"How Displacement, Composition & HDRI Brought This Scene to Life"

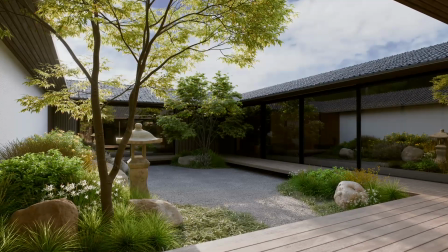Hey everyone, this is my Zen garden render and I'm skipping the full tutorial today.
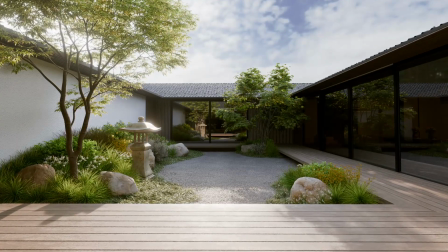I just want to walk you through the key parts that make it shine so you can make yours even better.
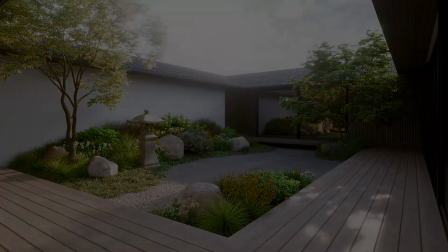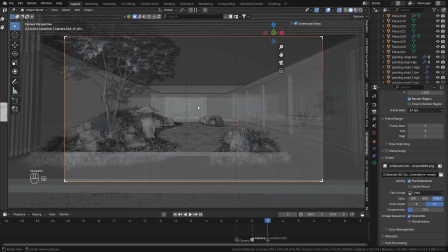First, let's talk about angle. It sounds simple and is often overlooked, but it's actually very important.
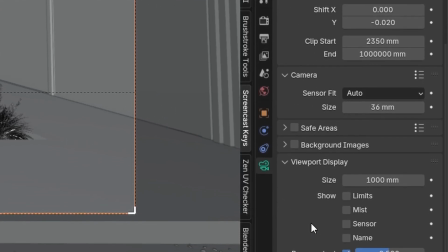So to make framing easier, we can use the composition guide, and I use the most famous one, the rule of thirds.
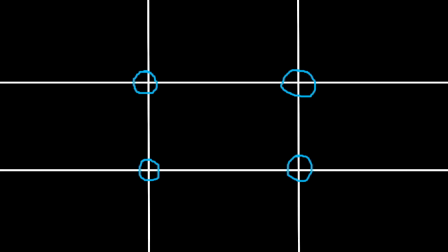So quick explanations. Basically you want these 4 intersection lines to have the focal point. One is enough, and horizontal line also can be used to divide your shot.
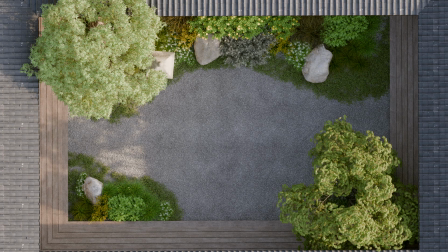For angle we go for straight shot and corner shot.
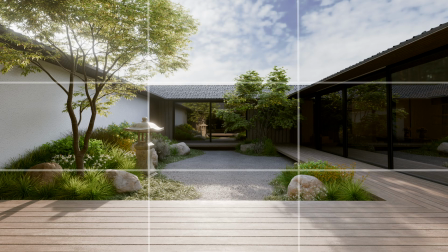The straight shot looks good in my opinion, but it feels less natural than corner shot. The foreground also not really strong, so it kind of feels flat in my opinion.
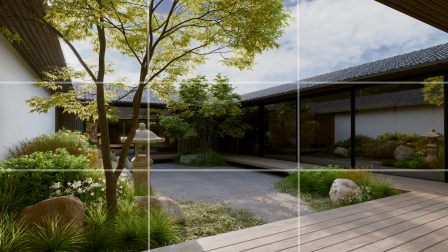While on the corner shot, it feels more organic and we can play with layer.
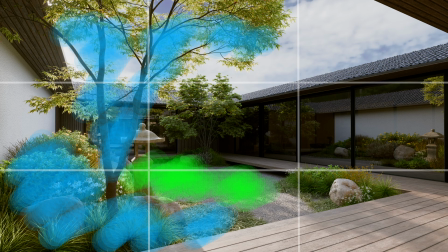These plants on the front work as foreground, then the garden below as midground, and decking with windows as our background.
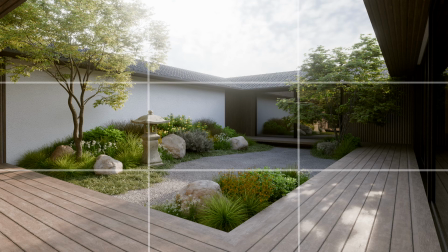But not every corner shot is good. This one is my least favorite shot. It feels boring because the foreground is weak and the background is not really that interesting. It's just a plain wall that mostly helps with the planting underneath it.
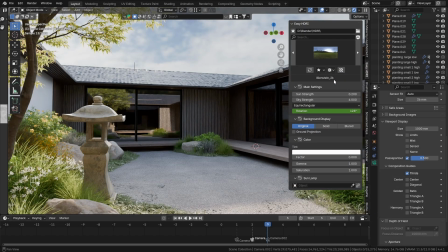Next up, lighting. Super basic and I only use HDRI. To make things easier, I download the free add-on that control and organize the HDRI.
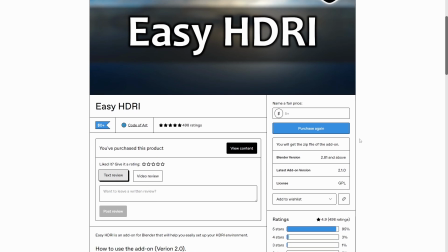It's called Easy HDRI and I will put the link on the description. Super useful and save a lot of time.
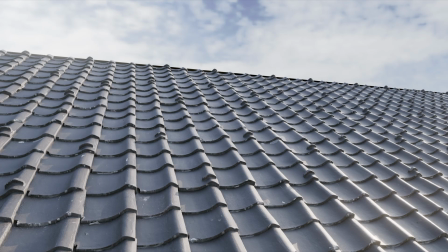Other thing I want to talk more is the roof. As you can see, the roof looks very detailed.
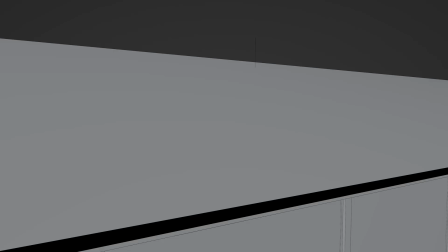And in fact, it's not modeled by mesh. It's a work of displacement.
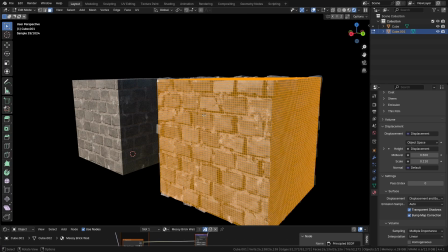And as we already know, displacement is expensive. It looks realistic, but it comes with price, which is the dense geometry to generate the detail.
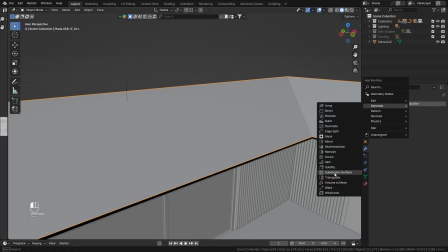We can increase the poly by adding subdiv modifier and change it to simple to prevent deform on our model.
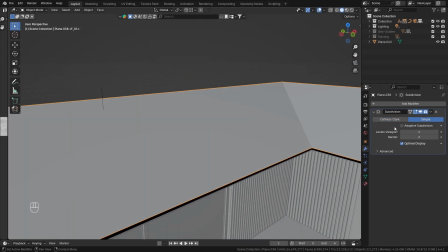This already worked well, but we are going for a step ahead by using adaptive subdivision.
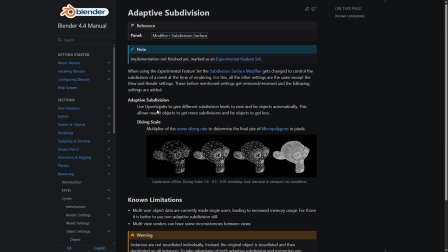As far as I know, this method uses the distance of our camera. Like the closest camera to object, the more it will subdiv the object and vice versa.
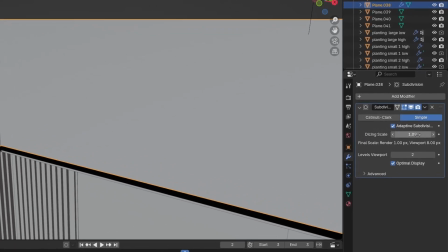Then, when we already changed the subdiv method into adaptive, the new section will appear.
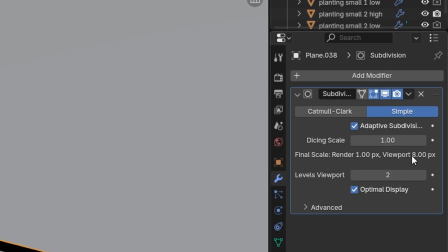Keep in mind that dicing scale number right now is for the final render.
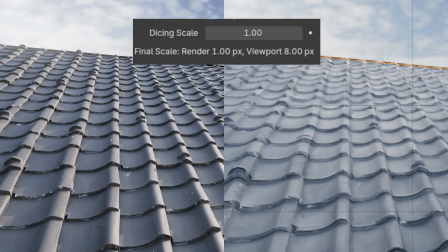Check out the small text under it. As we can see, the viewport is having higher numbers, which means your final render will have finer displacement than what you see in viewport.
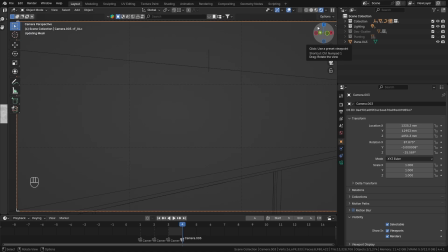To see if it works, I will put this camera here and go for the viewport render.
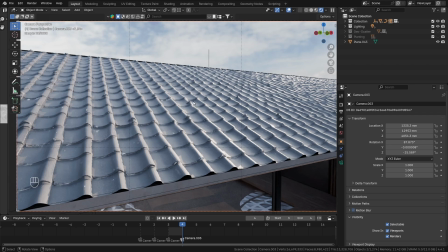The roof in front of us looks wonderful, while when we go to the other side,
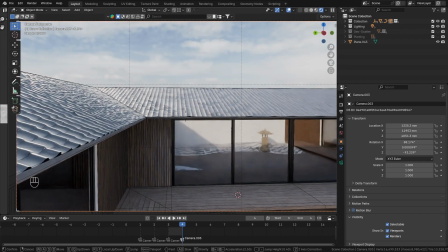displacement looks blocky, which means the adaptive subdivision is truly working.
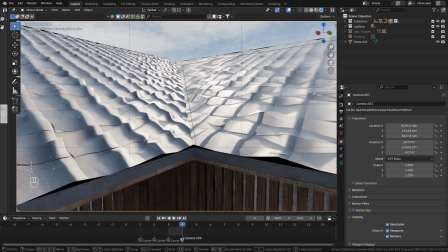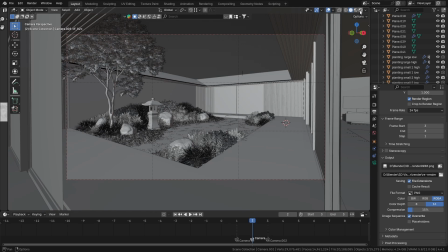But the funny thing is, the part of the roof that's visible in the camera, which is the far side,
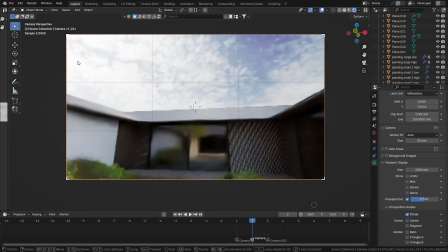has less detail than the part that's not visible, which is directly above the camera. Because again, the adaptive subdivision uses distance.
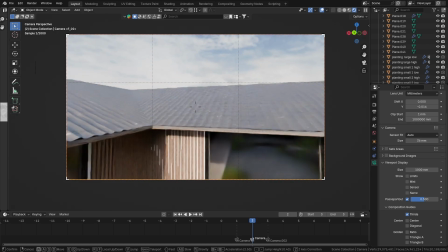It still worked in my final render because I put small number in the dicing scale.
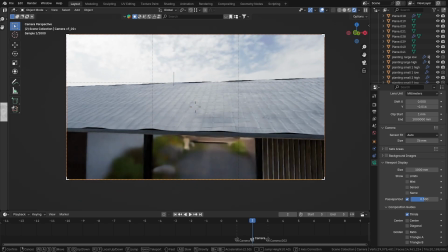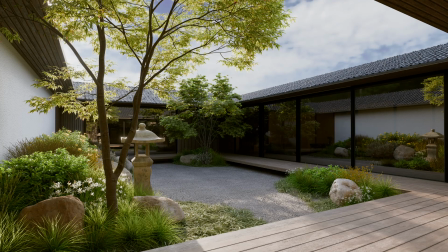Basically, that's all the important things I want to show.